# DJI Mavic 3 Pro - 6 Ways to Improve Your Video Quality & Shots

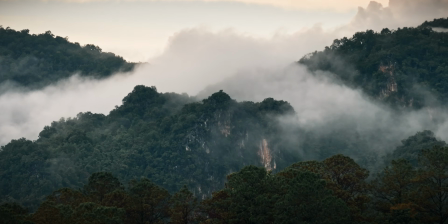Of course, after a certain focusing distance, which is why when you fly a bit closer to things,
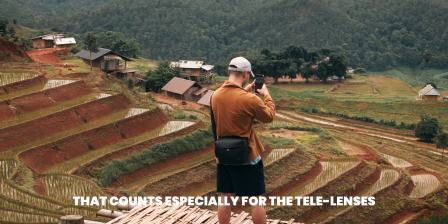maybe you want to track yourself or so, then you should actually use AF or MF. But for your usual landscape shots, just keep it to that mountain icon, and that ensures that everything is always in focus.
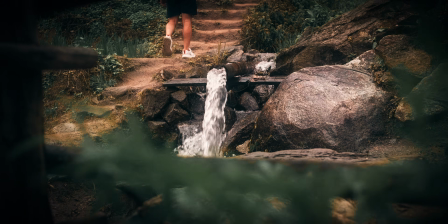That's pretty strong. Legal cocaine. And my next tip for the Mavic 3 Pro, but all other Mavic 3 drones and also the Air 3,
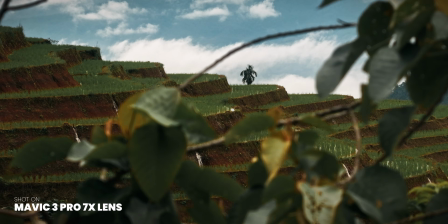is that you should really play a lot around with those zoom lenses, both the 3x and 7x.
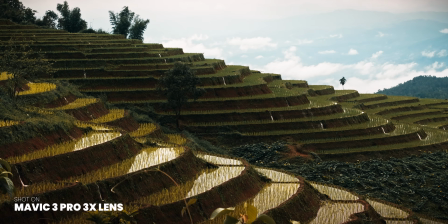I prefer the 3x most of the time because it has a bit better quality, but also the 7x zoom lens,
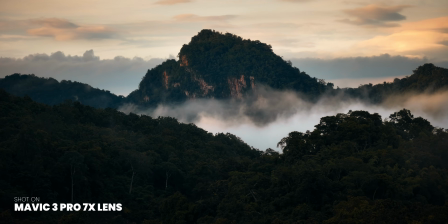sometimes especially in the mountain when something is really far away, that gives looks that you just can't get.
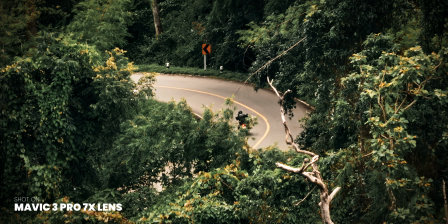And I actually had people asking me if that was shot on a drone, because it didn't look like a regular drone shot anymore because of that compression.
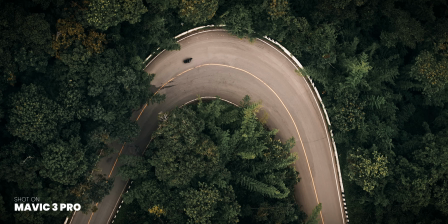And that's like important to think about. It's not just about being closer to a subject, it is about having that compression, especially if you fly sidewise or you circle around the subject.
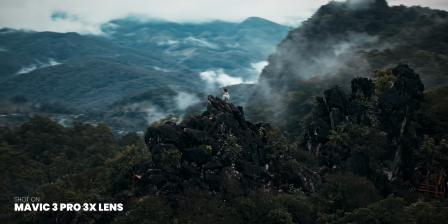Then you get this parallax effect, and that always looks stunning. But that's not the only reason.
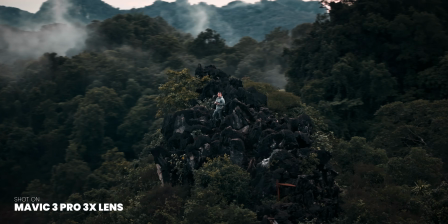The zoom lenses also allow you to get more shots.
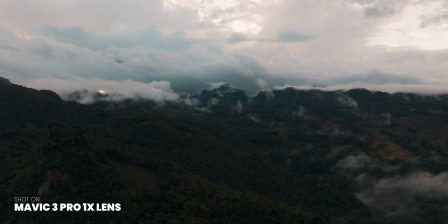Like if you use your wide angle lens only, then you can only get maybe 4 angles or so in one position.
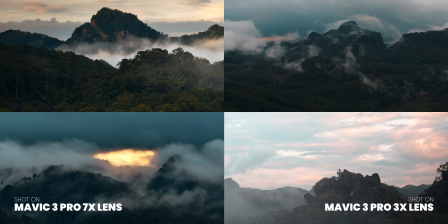But the moment you use your zoom lenses, you can pretty much get an infinite amount of shots because you're so zoomed in, and that makes playing around with those lenses actually very interesting. And I think that those lenses are still underrated. And also, if you don't have a Mavic 3 Pro or normal Mavic 3 or Air 3 yet, and you're thinking of getting one, and this is actually a good reason to get one. Like I personally would rather get an Air 3 right now than a Mavic 3 Classic, just because you have that 3x zoom lens.
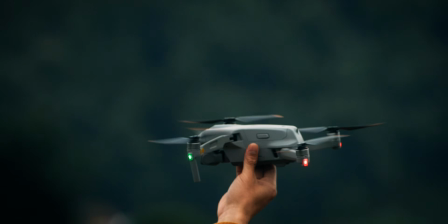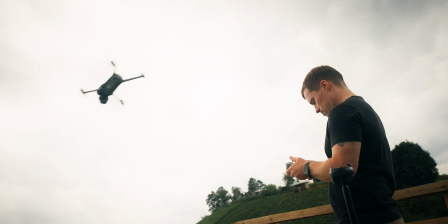My next tip is not really about the quality of the Mavic 3 Pro, but more about how to get more shots out of it. And that is that you can also perfectly use this drone as a gimbal, the Mavic 3 Pro, also the Mavic 3 and also the Air 3, because you don't only have one focal length available anymore.
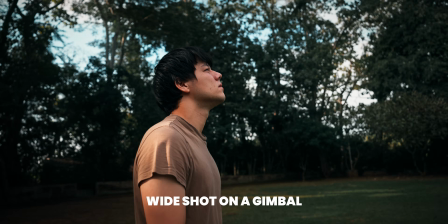Like having the 24mm look is oftentimes used on gimbals,
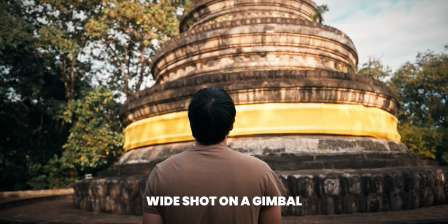but I personally find it very interesting to get a 70mm look as well when I shoot with gimbals,
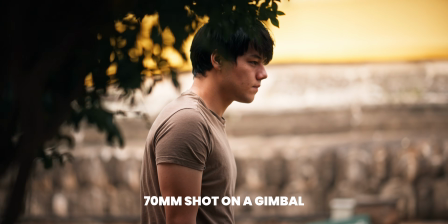because especially if you're tracking shots from the side or so and having something in between, it can actually look really nice, really dynamic.
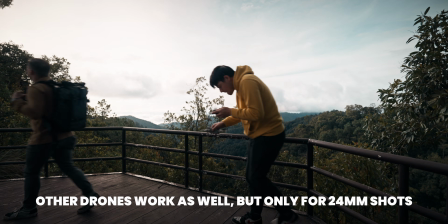So also play around with that, like especially if you travel around, you don't want to carry so much,
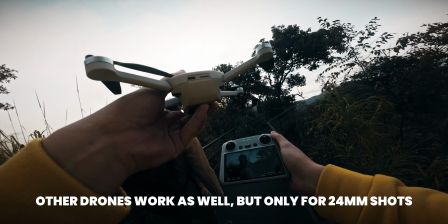so you don't necessarily have to bring a gimbal if you already have one of those drones, because you can get gimbal-like shots at 24mm and 70mm. Of course, there are also shots that you can't really get with those drones where you actually need a gimbal for, but these are usually not the shots that you want to get all the time. It's time to go back. You guys are waiting for me, but let me quickly give you my last tip, and that is that you should learn more about all the functionalities that the Mavic 3 Pro gives you to film yourself.
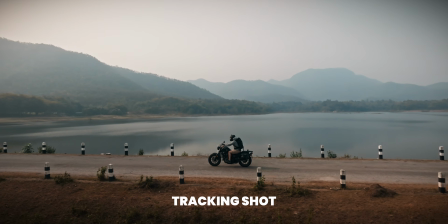So especially all those quick shots, etc., but also the tracking functionalities and also course luck,
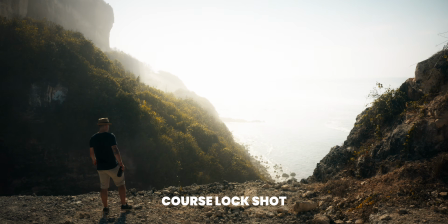because I find myself oftentimes in those situations where I'm somewhere alone,
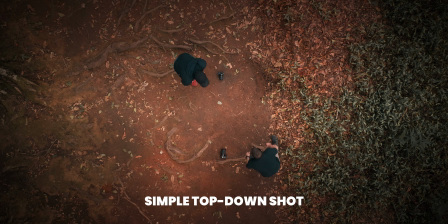but it's either not really possible to set up my tripod to film myself, or I want to have a bit of camera movement in there. So go a bit outside and train that, try all the quick shots, try the tracking,
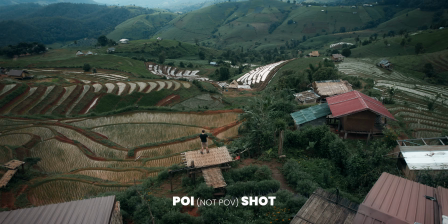especially that POV is really nice, and also try out the course luck function. It's really nice to like have a flyby while you're in the shot, for example. You're subscribing right now. It's just camera tutorial. It's not interesting for everyone. Okay, we're driving back now.